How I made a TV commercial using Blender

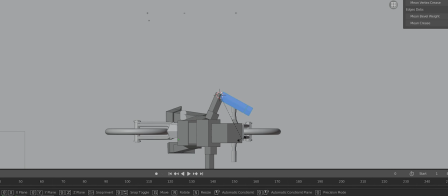purpose of the video was to show in a didactic way how to use a new bikeway in an important avenue in the city.
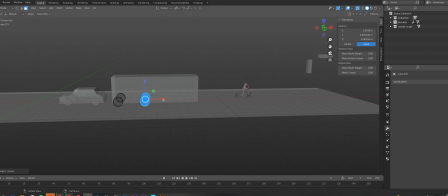I had about a week to complete this whole project, so I decided it was all gonna be low poly.
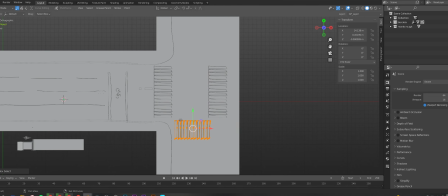This included all of the cars, people, trees, and everything else.
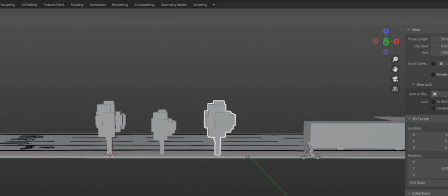I started blocking out very basic shapes and used the grease pencil tool to mark where the action was gonna take place, using simple array and mirror modifiers.
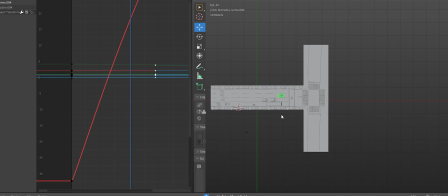Then I proceeded to animate each car, bus,
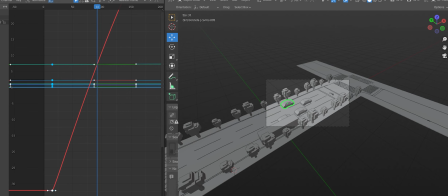and bike using the graph editor to change between linear and Bezier interpolation depending on the kind of movement that was gonna be needed.
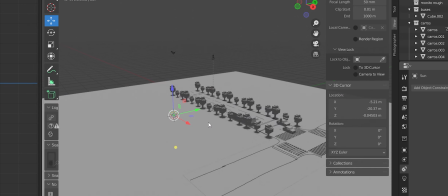I used a sun as my only light source in a way that made it look like a warm sunset.
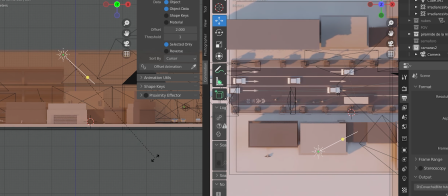And for all of the movement that wasn't gonna be in a straight line, I just used Bezier curves as paths for the objects to follow.
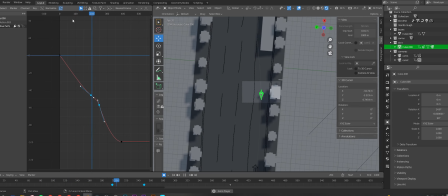These were pretty much all of the building blocks I needed to choreograph the movement in the city.
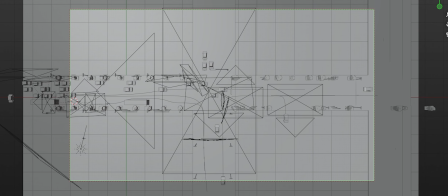I just repeated these steps until I was satisfied with the result.
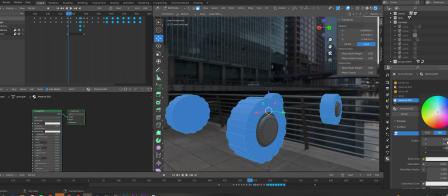As far as texturing went, I decided to limit myself as much as I could as well.
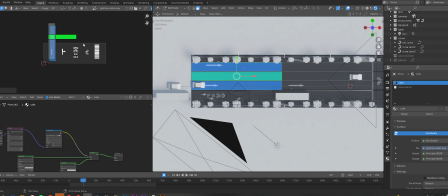So I just used a basic principle BSDF shader without changing much of it, and created an image file to project all of the signs on the streets.
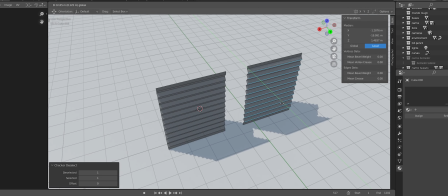Then I created some very basic buildings to give some character to the city, making sure to have a good diversity of big, medium, and small shapes.
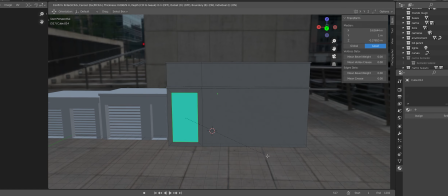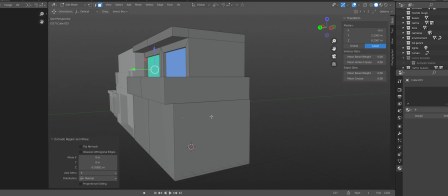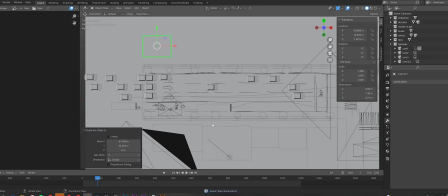I duplicated them along the streets, and this was enough to make it feel like a real city.
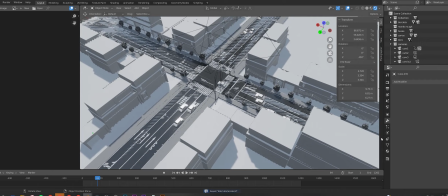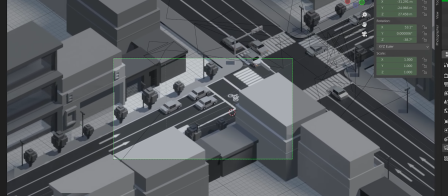I set all of my cameras according to the script that I had,
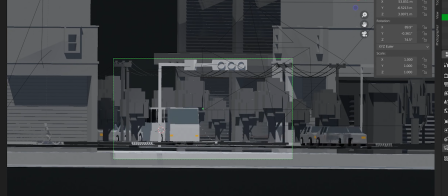and used an orthographic lens to achieve the look that I wanted. Added an irradiance volume so I could bake the indirect lighting,
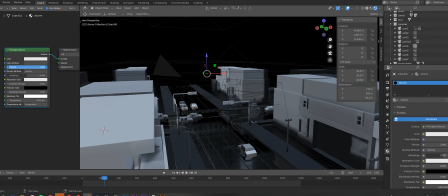and a shape to add a volumetric fog to give it a feeling of depth.
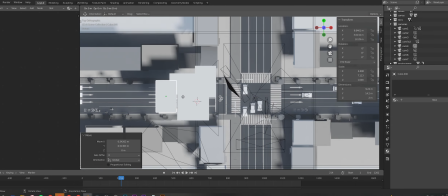Some clouds to make more interesting and complex shadow patterns that I strategically placed to help the composition of my cameras.
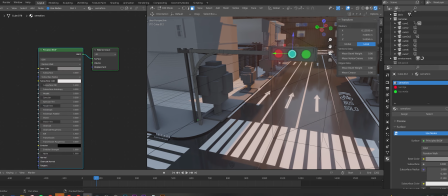I gave the light a warm color to give it a cozy feeling, and animated the traffic lights according to the movement of the cars and the story of the video.
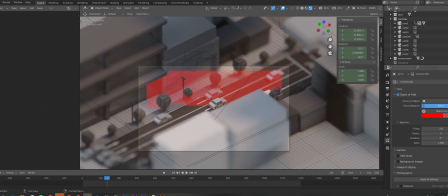Added a shallow depth of field to the cameras to enhance the miniature feeling that I wanted.
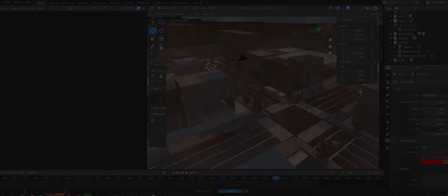And after baking the indirect lighting, it was all done. And here's the final result. It's all in Spanish, so some may not understand, but I hope you like it.
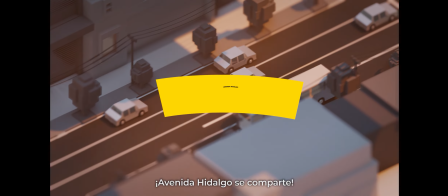Avenida Hidalgo se comparte.
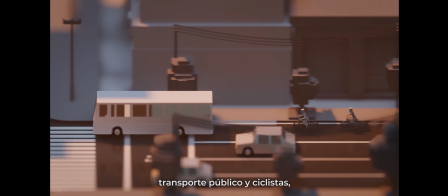Con el Bus Bici Hidalgo, un carril exclusivo para transporte público y ciclistas, logramos un uso más equitativo del espacio público.
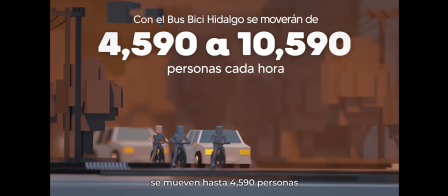Actualmente, en los 4 carriles de la Avenida Hidalgo se mueven hasta 4.590 personas por hora en vehículos particulares.
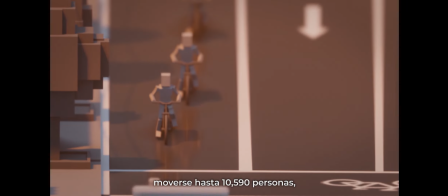Con el carril Bus Bici podrán moverse hasta 10.590 personas, incluyendo vehículos particulares, transporte público y ciclistas.
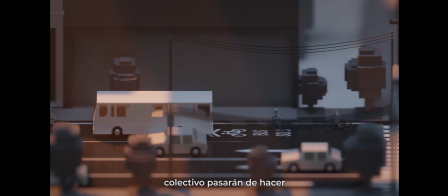Además, los usuarios del transporte colectivo pasarán de hacer 30 minutos a solo 12 entre la Minerva y el centro histórico. Si usas habitualmente el trolebús, podrás ahorrar 18 minutos en cada viaje,
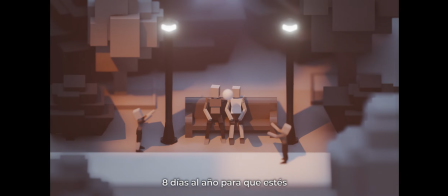lo que representa 8 días al año para que estés más tiempo con tu familia.
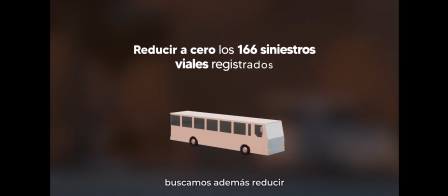Con el Bus Bici Hidalgo buscamos además reducir a cero los
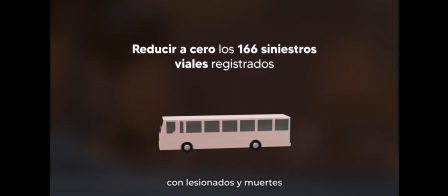166 siniestros viales con lesionados y muertes que se han presentado en los últimos 3 años.
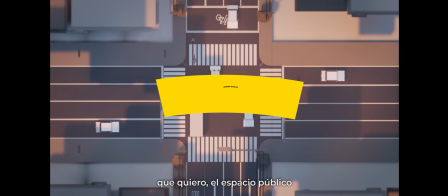Recuerda que en la ciudad que quiero, el espacio público es de todas y todos.